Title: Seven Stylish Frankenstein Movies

You've seen spooky Frankenstein movies, you've seen gory Frankenstein movies, and you've seen funny Frankenstein movies, but have you seen any stylish Frankenstein movies? Out of the 84 Frankenstein movies that I watched during the past month, I found 7 that were stylish enough to inspire me to share them with you. In this video, we're going to look at how style enhances and accentuates storylines. Style can add a lot to a movie. It can draw you in by creating the right mood, it can give you hints about what's coming or convey hidden meaning, or it can just keep you fascinated with stimulating visuals. So, working our way from the simplest to the most complex and most interesting, let's jump right in.
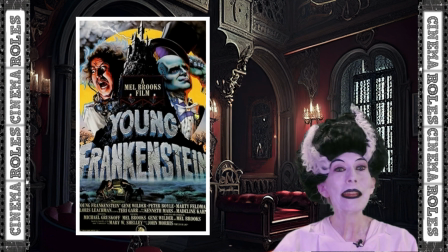[0:45]
At number 7 on our list, Young Frankenstein, starring Gene Wilder, Marty Feldman, Peter Boyle, and more. Released in 1974, it was one of the earlier Frankenstein comedies, and it was the first one that attempted to do a straightforward parody of the original 1931 film. And in true parody form, they not only replicated but embellished the look and feel of that film.
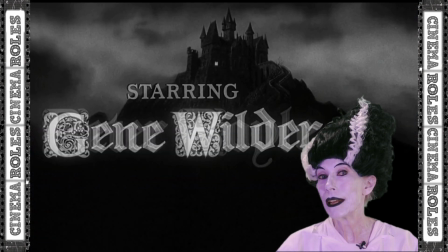[1:07]
The attention given to the calligraphy of the opening credits lets us know that this is going to be a feast for the eyes.
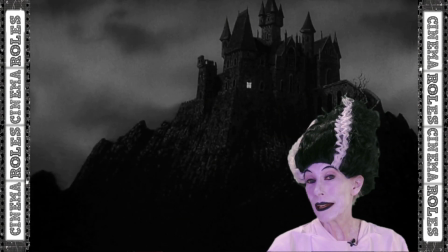[1:14]
And even the castle on the hill is more highly stylized than in the original film.
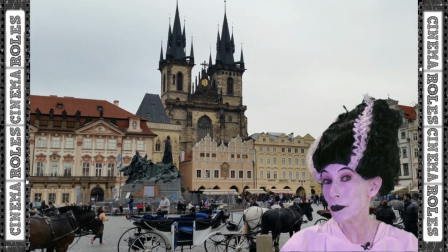[1:18]
In fact, it looks a bit like the architecture of Prague's Old Town, which is a really unique architectural style.
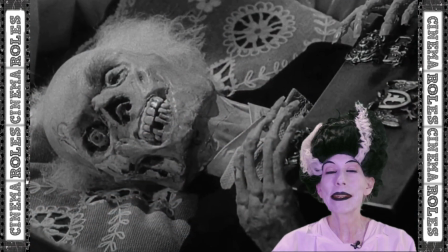[1:25]
Every detail of this skeleton is carefully planned to delight and amuse.
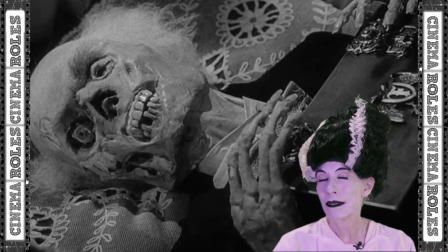[1:29]
Check out the eyes carefully set in their sockets. Are skeletons supposed to have eyeballs?
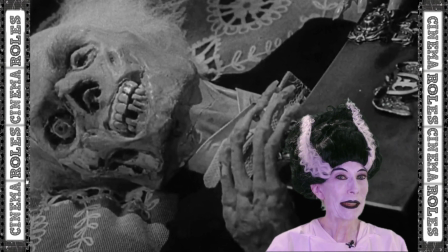[1:37]
And look at that ornate box with the Frankenstein crest and the elaborate embroidery of the pillow.
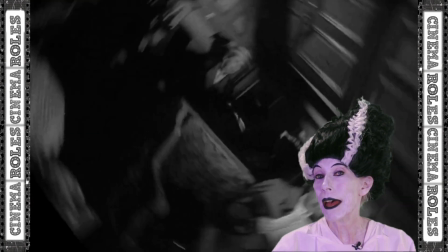[1:42]
In this scene, the spinning of the train car is an effective device not only to show the passage of time, but to let us know that we're about to enter another world.
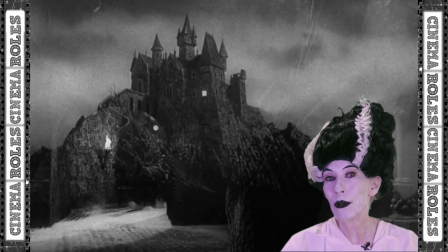[1:51]
Another impressive transition is this one, where the approach to the castle gives way to the entrance of the courtyard.
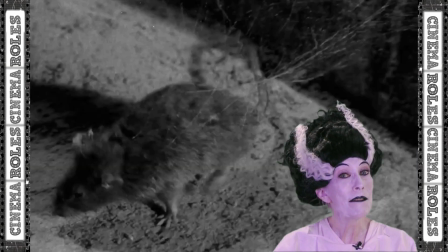[1:57]
And the laboratory itself is both spooky and fascinating with its antiquated lab equipment.
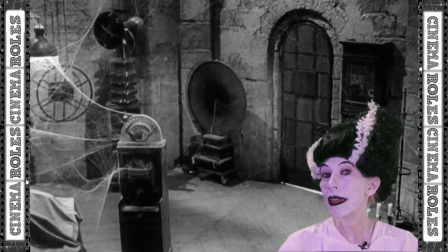[2:02]
We can tell from this that we're going to be leaving modern science behind and delving into the world of Frankenstein's infamous ancestor.
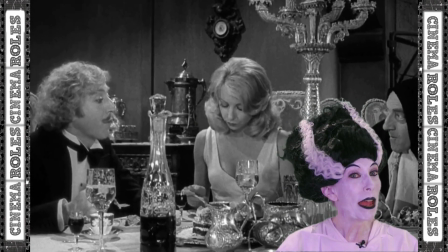[2:09]
But back in the dining room, everything is elegant and luxurious, a clear delineation between the underworld of the dungeon-like laboratory and the everyday environment.
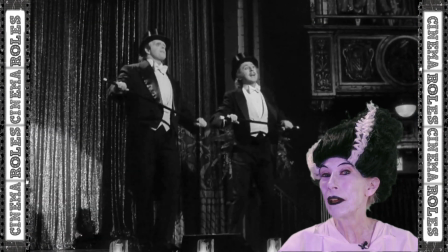[2:18]
And what could be more elegant than Frankenstein's monster performing the old soft shoe in tails and top hat?
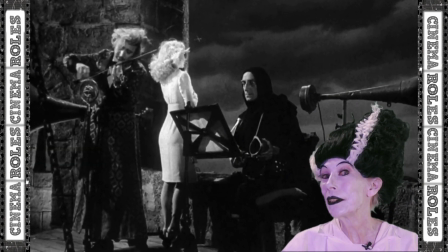[2:24]
How about Dr. Frankenstein projecting his violin music across the village via the amplifying horn of a phonograph?
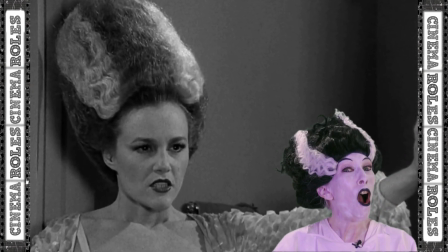[2:31]
And Madeline Kahn as Frankenstein's fiancée Elizabeth almost has a better Bride of Frankenstein look than the original bride herself. But more than stylish, Young Frankenstein is a hilarious parody, and if you haven't seen it yet, what are you waiting for?
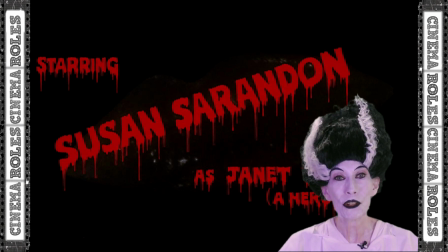[2:46]
At number 6 on our list is the Rocky Horror Picture Show, starring Tim Curry, Susan Sarandon, Meatloaf, and more. Released in 1975, this cult film is all about style. From its catchy musical highlights to outrageously extravagant costumes to the saturated colors, this movie has it all.
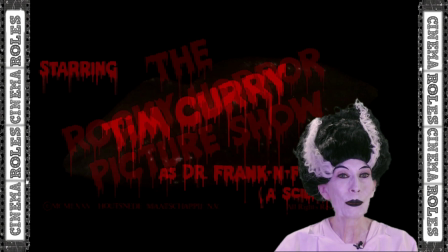[3:04]
Right from the moment the opening credits start to roll, we know we're in for a visual treat.
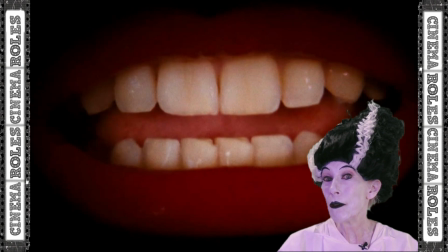[3:09]
The blood-dripping font style and that mouth that mimics trademarks used by both Mick Jagger and Alice Cooper back in the day lets us know that this movie is going to be a roller coaster ride filled with laughs and music. As soon as we enter the castle, we're treated to some campy furnishings,
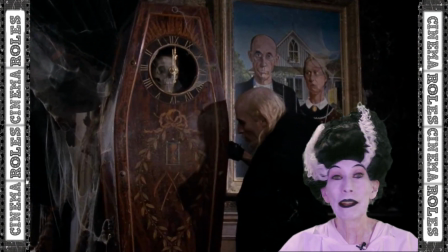[3:24]
like this cobweb-covered American Gothic painting and a coffee-shaped grandfather clock sporting a human skull. The furnishings serve both to amuse and to let us know that something spooky is afoot.
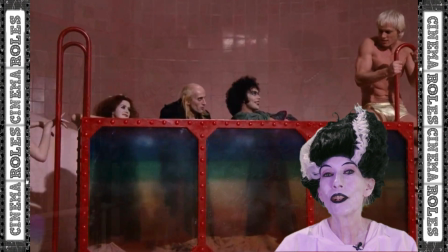[3:35]
Color also plays a big role in the furnishings, and the main color here is red.
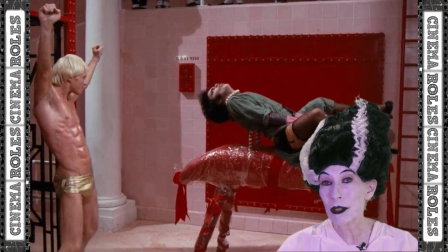[3:39]
The same red as the paint that Hammer Productions used for blood in their horror films. Fashion also plays a big role, especially the clothes worn by the star Tim Curry as a transvestite from transsexual Transylvania. Here we see him in corset and garters with the makeup to go along with it. And if Brad and Janet weren't aware before that they were entering another world, they sure are now.
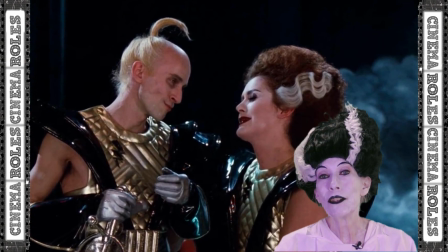[4:00]
The space aliens who take over at the end show their true colors with their costumes.
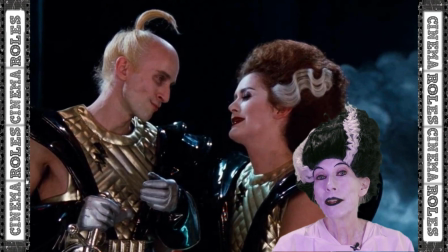[4:05]
Wish I could find a wig like that.
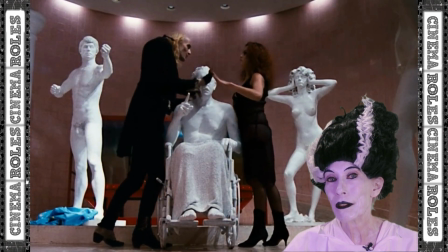[4:07]
Motion and choreography are a big part of the film, and everything is over the top.
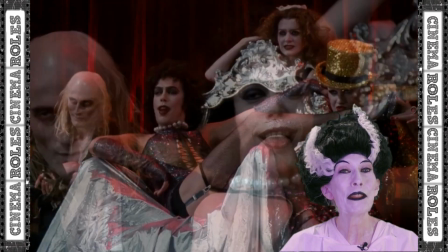[4:12]
This movie is about exaggerating everything Frankenstein and taking it into a campy realm. When you finish watching this movie, you may not have learned anything new, but you have definitely been entertained. Now, moving on to number 5 on our list, we have the Japanese film from 2009, Vampire Girl vs. Frankenstein Girl. And if you thought Rocky Horror was a weird movie, things are about to get a lot weirder.
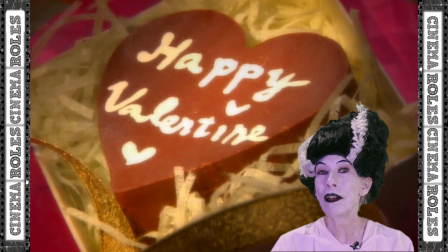[4:40]
The opening lets us know that this is a love story of sorts.
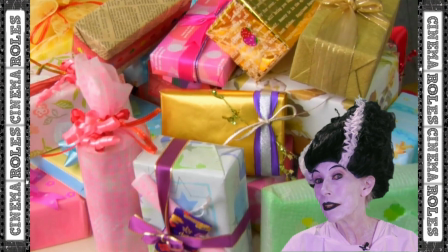[4:45]
The focus on nicely wrapped presents not only shows the importance of Valentine's Day, but also tells us something about Japanese culture. I don't really know much about Japanese culture, but from all the nicely wrapped presents, I can guess that just like in Thailand, where I have spent some time, the wrapping of the present is more important than the present itself.
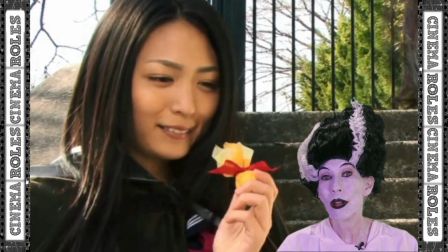[5:03]
And the way the presents are offered and received are important too. Watch how the wrapping unfurls like a flower opening up.
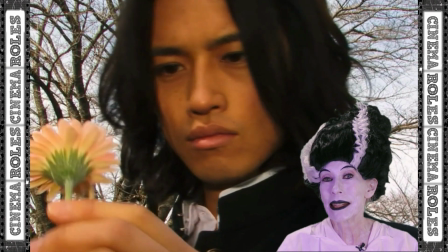[5:11]
And then, as soon as Jugon eats the chocolate, he goes on a psychedelic trip featuring flowers and circulatory systems.
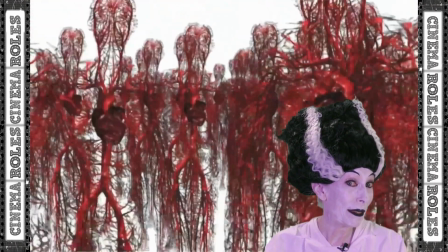[5:19]
And flowers made up of circulatory systems. Could this be a story about vampire love?
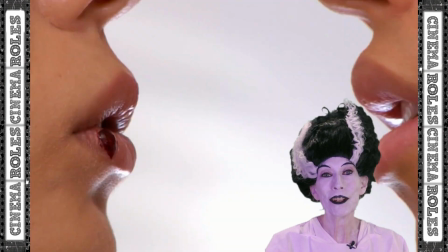[5:24]
The single drop of blood on Monami's lip is a pretty good confirmation. That drop of blood, by the way, becomes an important element of the film, and even animates and is used to animate other creatures, including Monami's romantic rival, Keiko, the Frankenstein girl. The sexual undertone of this film, which is basically a parody of Japanese teen culture, is again underscored by this shot,
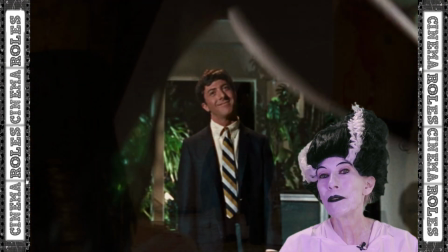[5:47]
which is reminiscent of that famous shot from the 1967 film The Graduate, starring Dustin Hoffman and Anne Bancroft. The shot also introduces us to the fashion sense in the movie, which is all about frills,
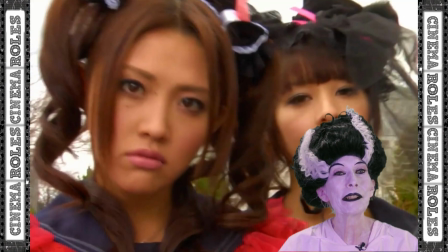[6:00]
hats, and bows, a little girl look that is diametrically opposed to the precocious behavior of the girls.
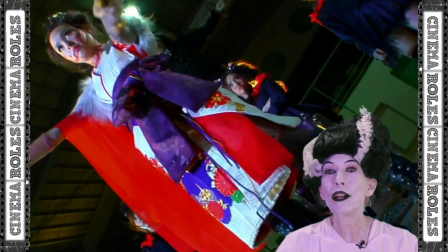[6:06]
But when Frankenstein girl is preparing for all-out war against her rival, her costume takes on a more practical, but still fashionable appearance.
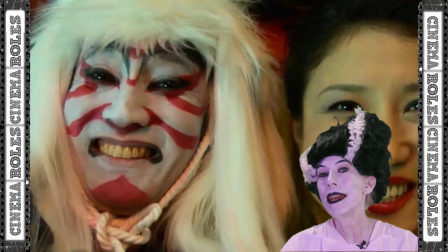[6:14]
And the pseudo-Dr. Frankenstein character takes on the appearance of an African witch doctor,
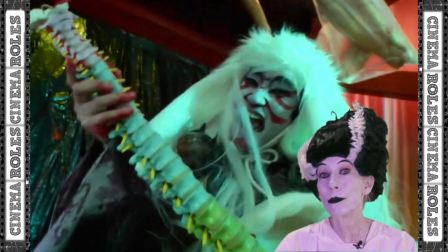[6:20]
while playing some spinal chords on his vertebral guitar before getting down to doing his voodoo.
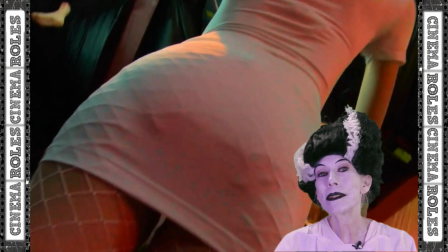[6:25]
And his assistant, the school nurse? She reflects the sexual undertone of the movie with her own sexy nurse costume.
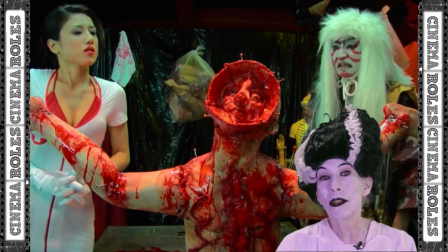[6:33]
Even the Frankenstein monsters in this movie are stylish.
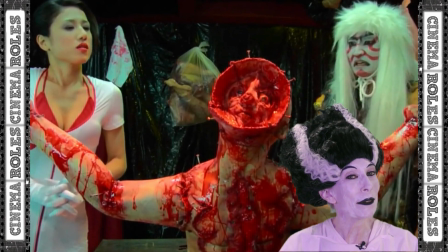[6:36]
This Dr. Frankenstein doesn't seem so much interested in recreating human life as in creating living works of abstract art.
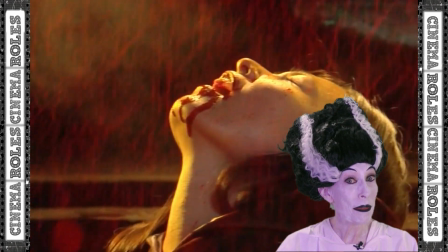[6:44]
Blood and love are integral themes of the movie, and this bloodbath, or blood shower, is just one of the ways that this is highlighted.
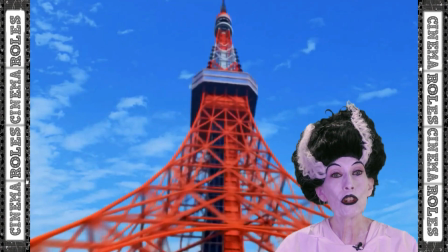[6:52]
And here, the motion shows our lovebirds lost in love.
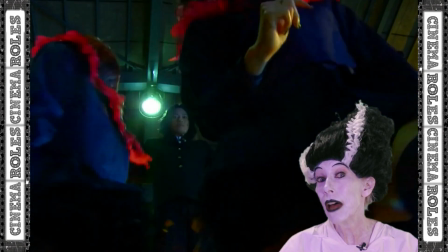[6:57]
The same spinning action is used to reveal the love object of the rivals, crucified on the altar of love. The battle for his love has become so important to the girls that he has no choice in the matter. That sure reminds me of a lot of older movies where the girl is in the same position. Think duels in old silent films as an example.
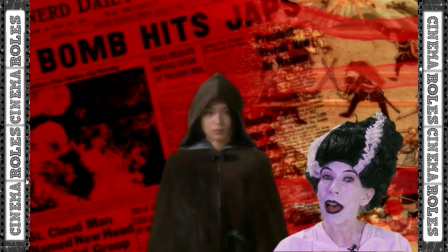[7:16]
And finally, this is an interesting way to show the passage of time and everything that Vampire Girl has lived through in her long time among the living dead.
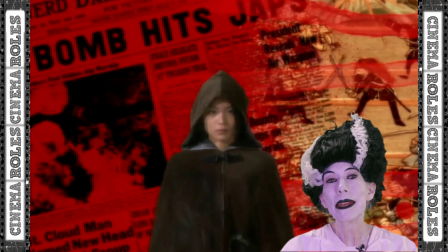[7:24]
And the choice of headline seems to be making a statement about the victims of the bomb. The survivors must have felt that they were among the living dead in the early days. And I think it says something about the dehumanization of the Japanese in the immediate aftermath of the bombing and the effect that may have had on their culture later on. Or am I reading too much into it? Back in the 1970s, it seemed like everyone was getting in on the Frankenstein act. And Frankenstein comedy enjoyed its heyday in this decade. Even Andy Warhol, a pop artist most widely known for his paintings of a Campbell soup can, capitalized on the Frankenstein theme with our next movie, number 4 on the list, 1973's Flesh for Frankenstein. And the style of the movie reflects Warhol's public persona. Set in Serbia, the film is a tongue-in-cheek mockery of the sexual mores of the church and the hypocrisy of society.